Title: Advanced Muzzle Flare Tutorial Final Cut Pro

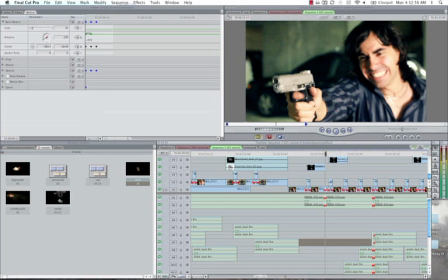0:00 Alright guys, so let's get started. Here I have my actor Craig, who's looking pretty psychotic at this stage of the scene. You know, he's a pretty cool guy. He was willing to work for free in exchange for a tank of gas, ironically enough.
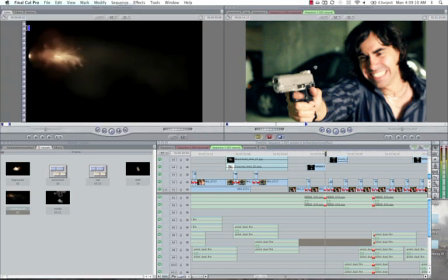0:12 This is actually a soft air gun. It's not a real gun. Never use real guns. Will only lead to trouble. Anyway, here is the final shot.
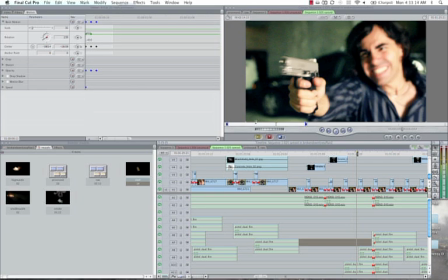0:26 That looks pretty cool. So I'm going to show you guys how to create this effect.
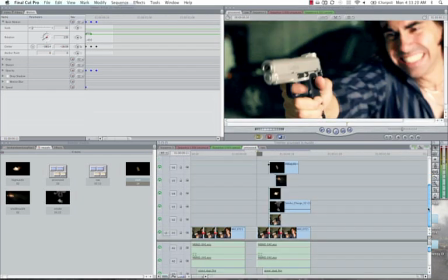0:30 And you know, I've seen a lot of tutorials out there showing how to do this on After Effects, but very few of them show you how to do it on Final Cut Pro.
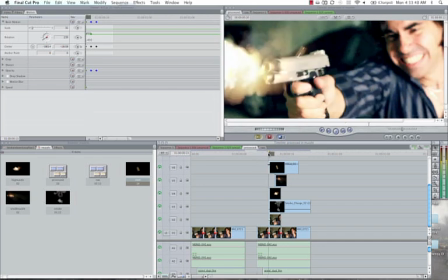0:37 This tutorial is going to take a little bit. It's not going to be a 3-minute tutorial. I'm just trying to get through this as fast as possible because I know you guys want to just do this already.
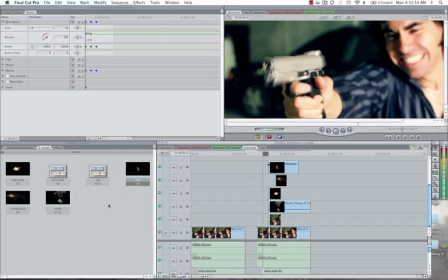0:46 5 elements really. I have a big muzzle, a small muzzle.
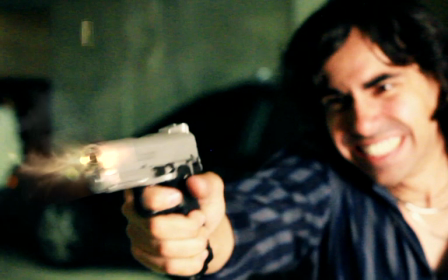0:51 I have smoke.
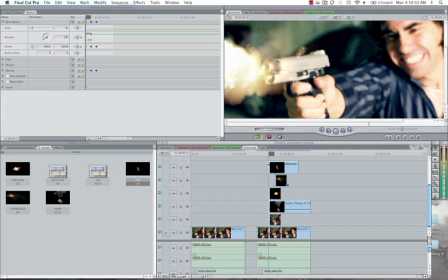0:53 I have a shell coming out of the gun. And I have environmental lighting applied to 2 frames here.
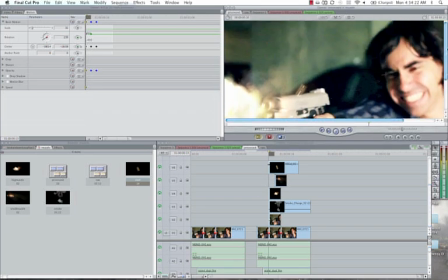1:01 In this case, Craig was in an underground parking lot, which, you know, had low ceilings and close walls.
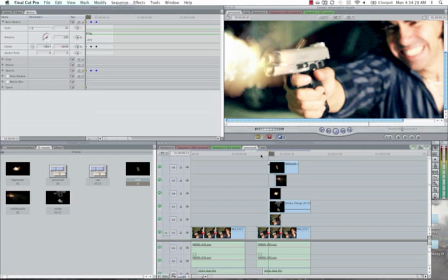1:07 So we figured, you know, we're just going to light up the whole thing. So let's start checking out the elements one by one.
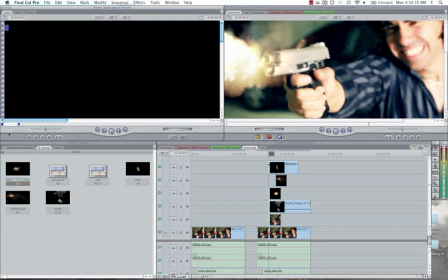1:13 I used the stuff that comes with the Action Essentials Pack 2, which you guys can get over at videocopilot.net.
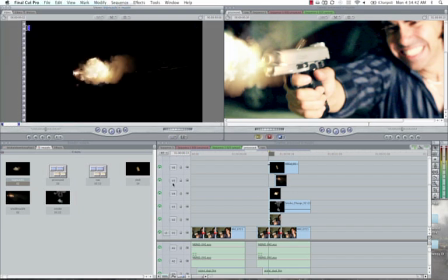1:21 It's $99 and is a good investment if you guys want to, you know, make things look professional and real with your productions. Otherwise, you guys can just find this stuff on just by doing a search on Google Images. So I'm going to go ahead and deselect these layers so that we can go frame by frame, layer by layer.
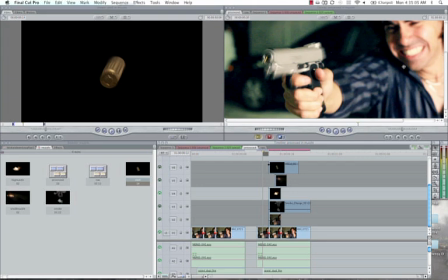1:41 So here we have him, you know, about to shoot the gun. The first thing that I did was add the big muzzle flash.
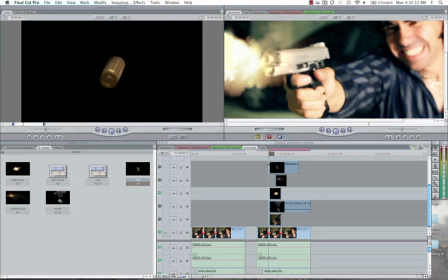1:48 Sorry. Obviously, you know, this is just one frame, so you want to exaggerate the shot as much as you can.
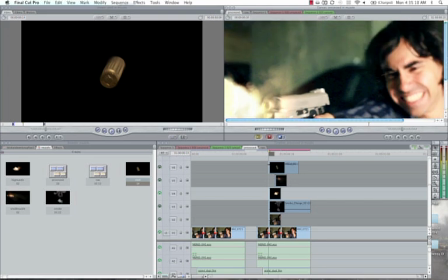1:53 So just make it big. It's okay. You know, it looks like a flamethrower here, but it's only one frame, and it looks pretty freaking awesome.
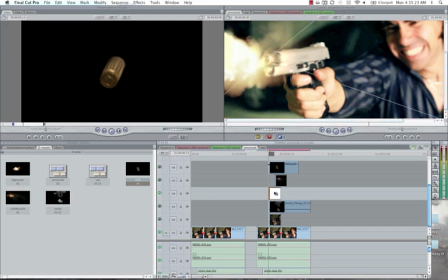2:00 Now, one of the most important things also is your composite mode.
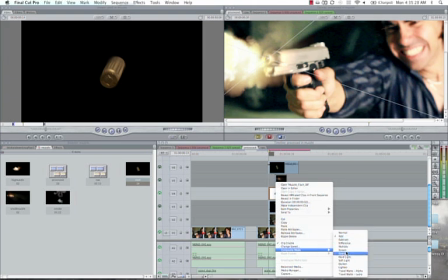2:04 You always want to do add or screen because it just blends
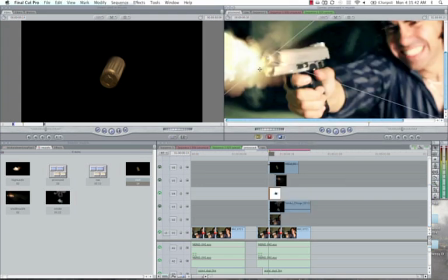2:09 your element better with the environment around it. The smoke is actually blending in with the metal part of the gun. After this big one frame muzzle flash, you have a smaller muzzle flash, which I'm going to turn on right now, which is right there.
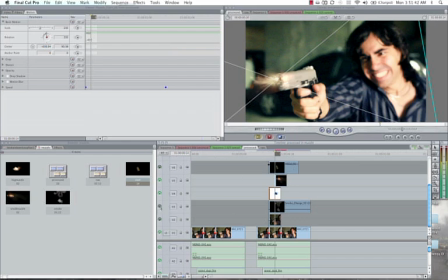2:27 Third up is my smoke charge, which you guys can see right here. And that's basically an animation of just smoke coming out.
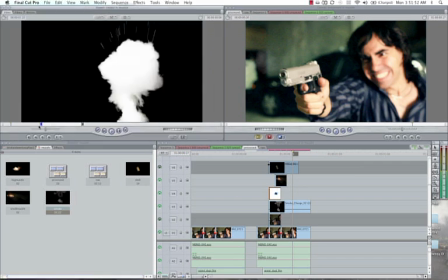2:36 And I'm going to show you guys that in the Action Essentials pack, the smoke that I used is actually much, much longer, and it's much, much thicker.
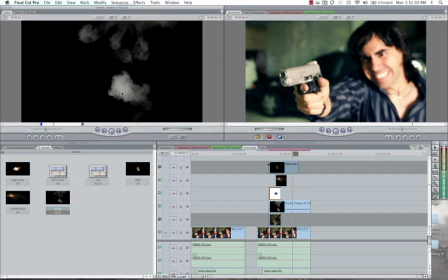2:44 But I only used this part right here to simulate the smoke coming out of the gun.
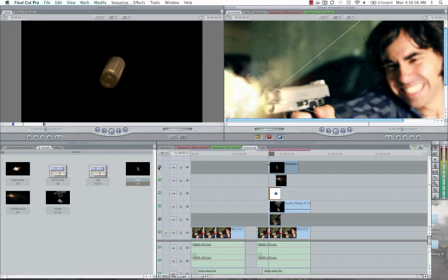2:51 Last but not least, I actually have one more after this one, is a cool little thing that we did, which, you know, you'll see in very, very few visual effects shots, especially on YouTube,
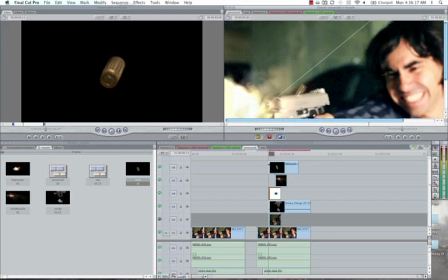3:04 which is the shell coming out of the gun. I just grabbed this animated shell and I made sure that
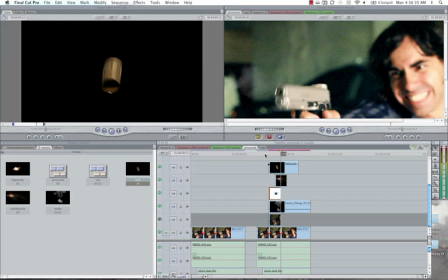3:16 it would fly out of frame in less than 2 frames, because you don't want it to take too long.
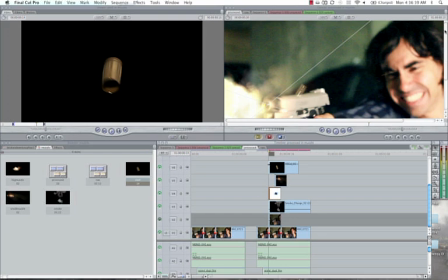3:22 You want to make sure that everything makes sense here.
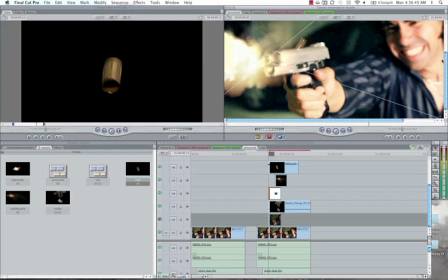3:25 And the moment that you start designing an effect like this, you got to ask yourself, you know, what makes the most logical sense here?
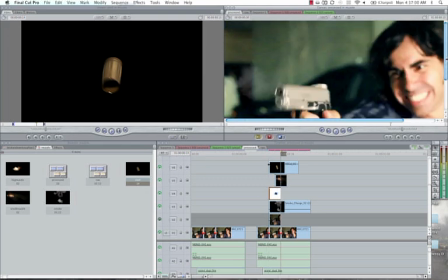3:31 You know, what do I start with? How do I make this look? And how do I make sure that this looks real? So now you have an understanding of how all these elements are tied together.
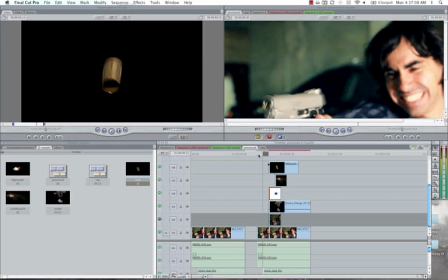3:39 As you can see, you know, this whole thing is really only about 8 frames in length, half of that being the gun firing. Also, something to think about is your sound design. Your sound design is so important because you're creating something that's not there.